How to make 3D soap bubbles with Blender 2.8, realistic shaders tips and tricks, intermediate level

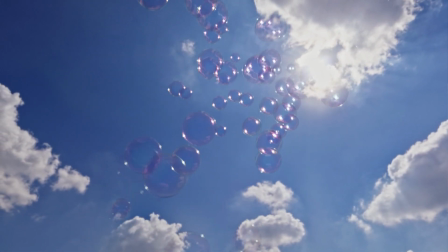(0:00)
Everybody, Dan here. This is a breakdown of a tiny
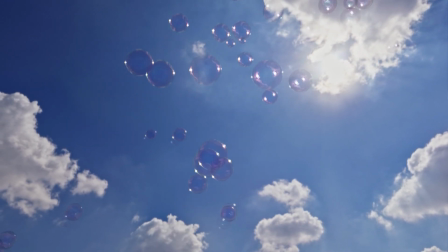(0:05)
animation about some soap bubbles floating up in the sky and bursting.
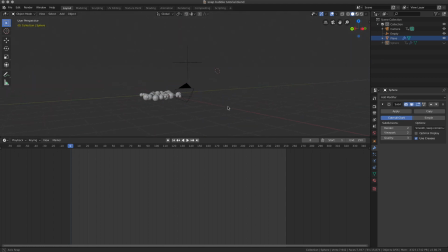(0:13)
Here's our scene. It's very simple. The bubbles are just sphere. It's a particle system. I don't know how familiar are you with the particle system. I have a bubble, which is my model bubble.
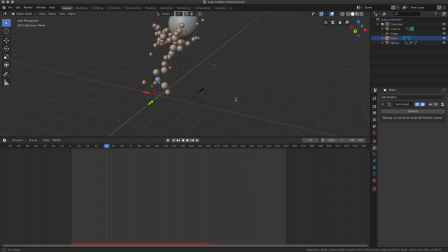(0:32)
I have an emitter, which is a plane. Now the emitter, it's not visible, but basically it's where the bubble are created from, where they start.
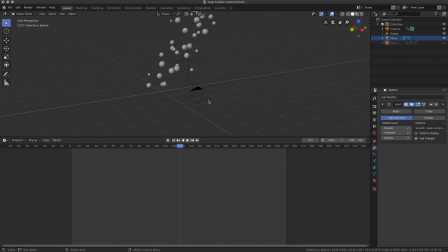(0:47)
So let me hide my model, and I made the bubble in a way that they will start before my timeline, and then they will randomly disappear,
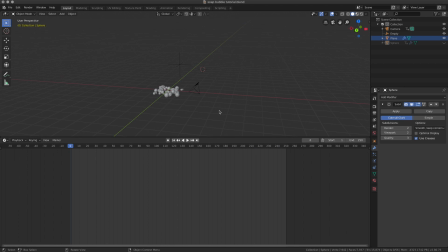(1:02)
like when the bubble just explodes. In the scene, there's also a camera that slightly moves. The depth of field is activated, and my focus object is this empty.
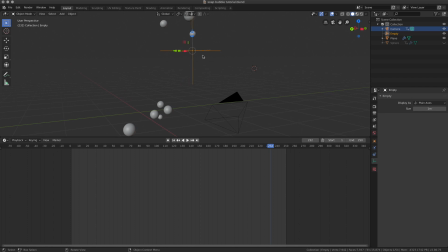(1:22)
That means that my focus is on this point, and everything else it's slightly out of focus.
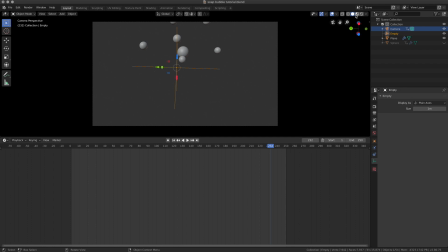(1:31)
This is to give a more realistic look.
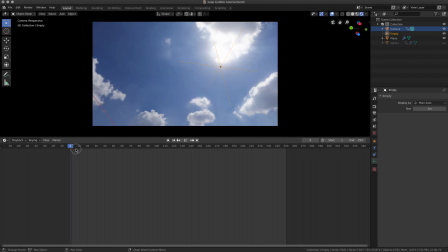(1:36)
So let me show what happens if I change these settings a little bit. So here's my focus, and if I go into my camera and I
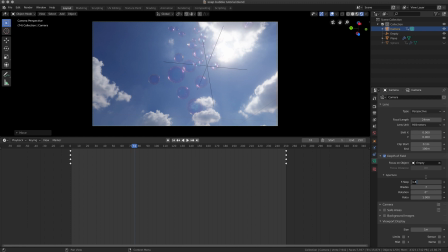(1:51)
increase the effect, let's go 0.5, you can now see that the ones in the background are slightly out of focus, while the one close to the empty are more in focus.
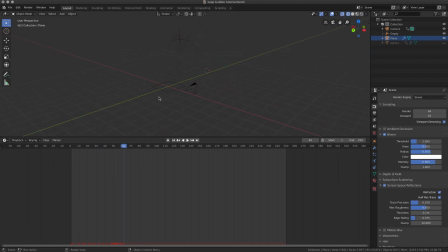(2:08)
Let's have a look at the settings I use for the particle system. Here you can see the emitter is this just a normal plane. It's emitter. We can see that the frame start is 250 frame before the animation.
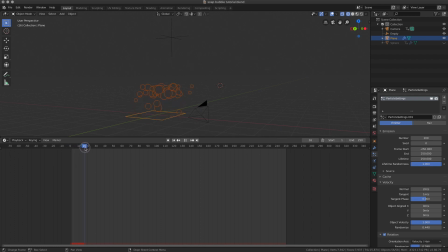(2:26)
That's because I wanted to have some bubbles already in the scene from the first frames, not waiting for the generation. There are in total 200 bubbles,
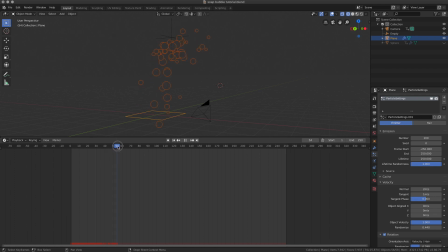(2:41)
and the generation doesn't stop until the end of my animation. So we keep having bubbles, new bubbles every couple of frames.
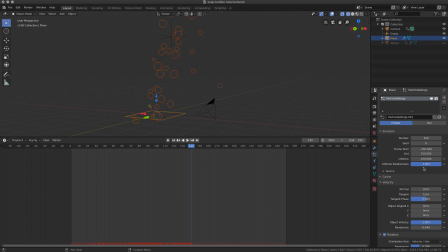(2:55)
Lifetime randomness, it's set to 1 because I wanted them to last for 250 frames. That means that they will start bursting from the first frame because they already
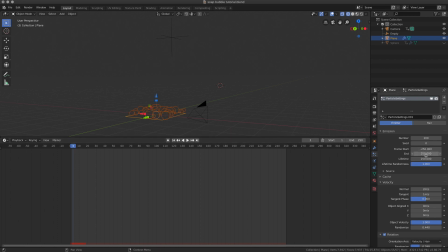(3:13)
were alive for 250 frames, but it's random, so they may burst or not, and this will give the realistic explosion of the bubbles.
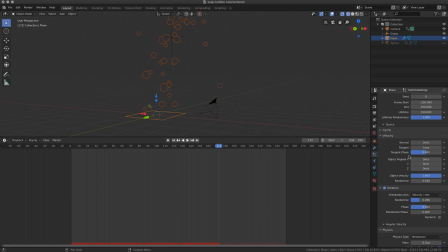(3:27)
Velocity, well, this is really up to you and up to what you want to achieve with your scene. I have some rotation, the sphere, so it really doesn't matter. And show emitter is something that you want to remove in your render.
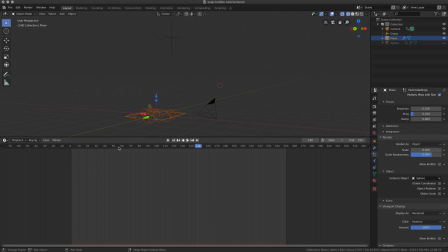(3:46)
The emitter, it's the plane. The object I used is the template sphere that I'll show you earlier, this sphere here. Honestly, there's not much else. It's a very simple particle system. It's a very simple scene.
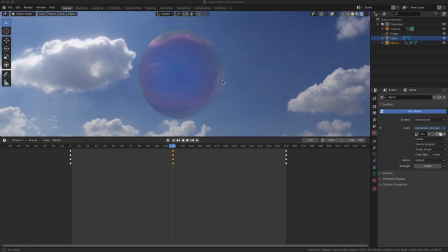(4:04)
Let's have a look at the shader I use for this soap bubble.